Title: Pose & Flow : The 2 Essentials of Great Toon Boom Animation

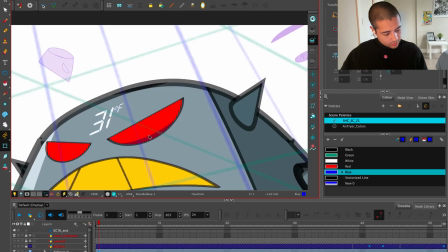[18:19]
Boom. The heck is this? Yeah, this could give me some 3D feeling on the eyes.
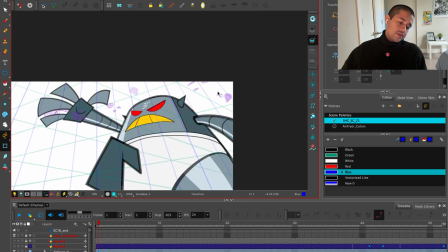[18:30]
But it also can sometimes looks like it's boring, so I'll just cover all of this with red.
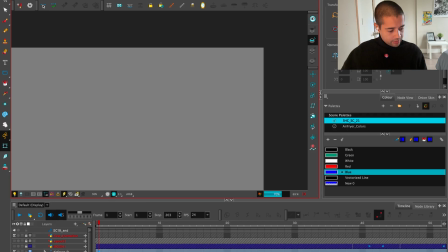[18:35]
Also, we have the pose. Render view. What is happening here?
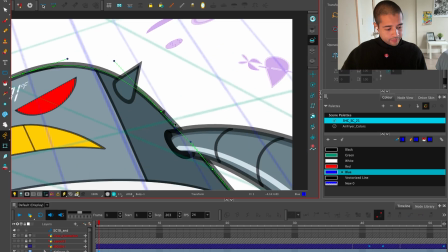[18:43]
Oh. Oh.
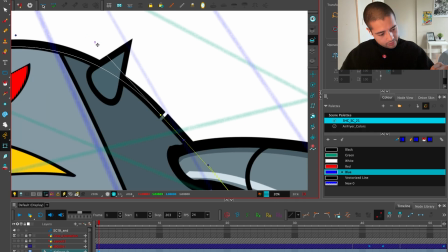[18:51]
I have to massage this.
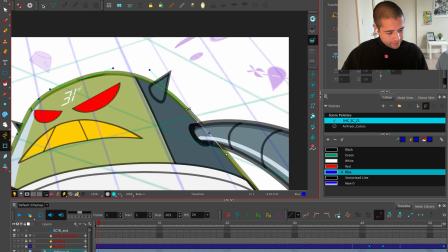[18:59]
How I will fix... Who will fix me now? How I will fix that?
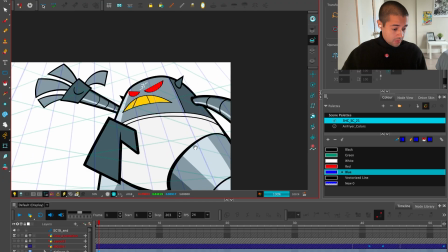[19:10]
Fixed. Awesome. Looks good. Not bad. Let me move this a bit down.
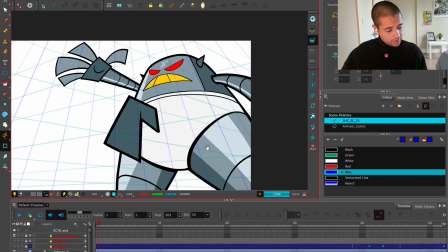[19:20]
Yeah, nice. Looks like an air fryer. We have that piece there.
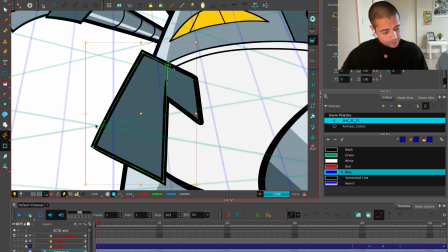[19:25]
This line I would love to be more straight.
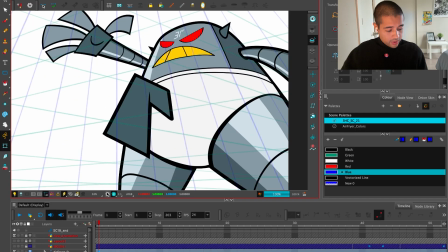[19:40]
Why it's not sharp?
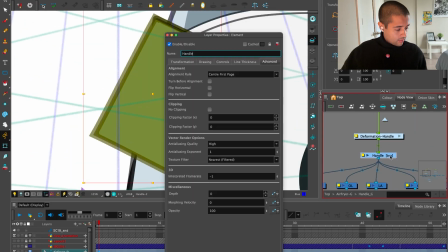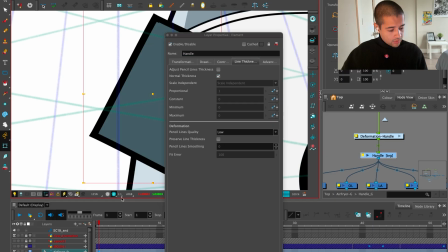[19:52]
Awesome.
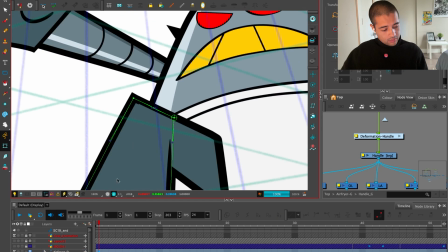[19:57]
Now here I have to move some stuff around. Perfect.
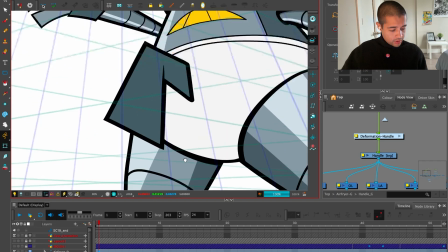[20:04]
Beautiful. What the heck is this show?
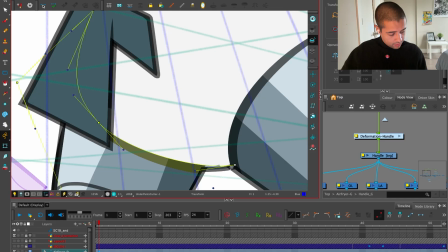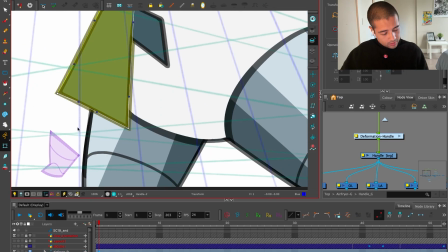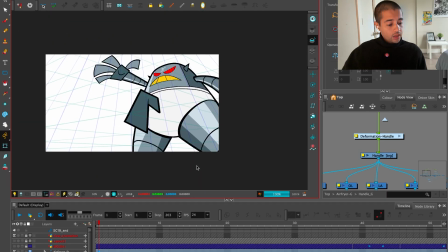[20:16]
Ice chill. Got it. Awesome. There you go. That's a pose.
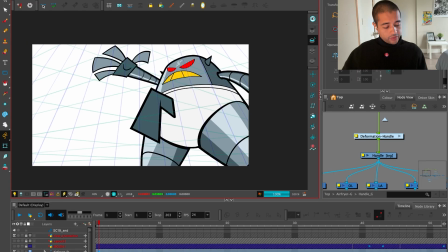[20:22]
Let's move to.
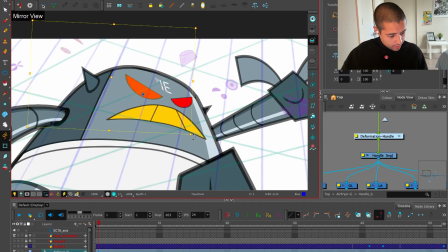[20:28]
Need to make this a bit more angry. Beautiful.
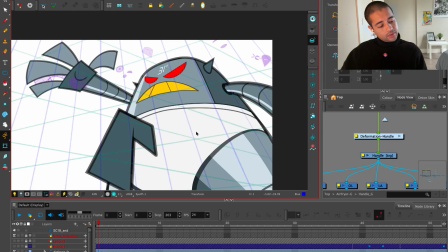[20:34]
Yeah, that's it. That's it. That's it.
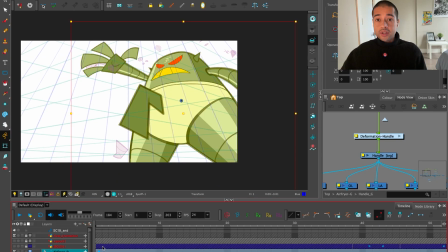[20:39]
That's it. That's it. That's it. We have the pose there. We have the pose. Now Ramon, Ramon, Ramon, Ramon. Where are you?
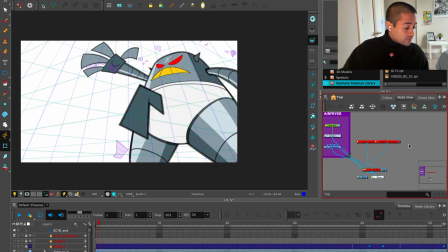[20:52]
This is a mess.
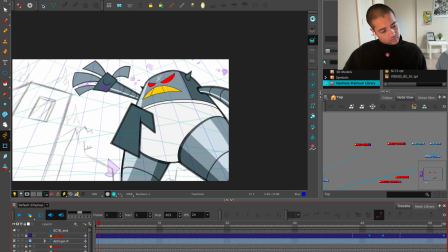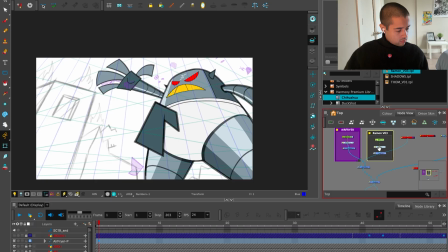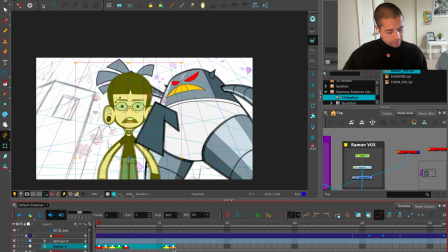[21:23]
Ramon. Now I'm going to move all the Ramon keyframes over here. And I always pick the 3/4 pose to start with. And this is the pose that we're going to have here.
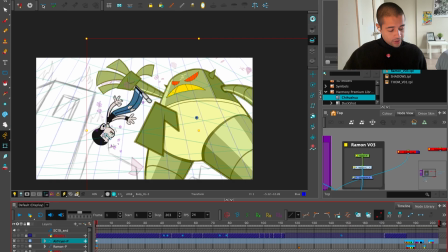[21:47]
Something to consider is that this pose of the air fryer, let me turn on the roughness. This pose of the air fryer is the first pose. Means that we're going to have a second pose.
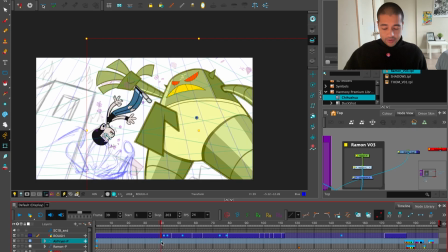[22:02]
Sorry, this pose of the air fryer with the arm open is the second pose.
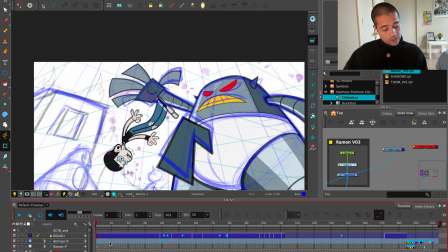[22:07]
The first pose is the air fryer with the arm closed, and the air fryer with the arm closed is holding McLovin like this, and then boom, McLovin falls.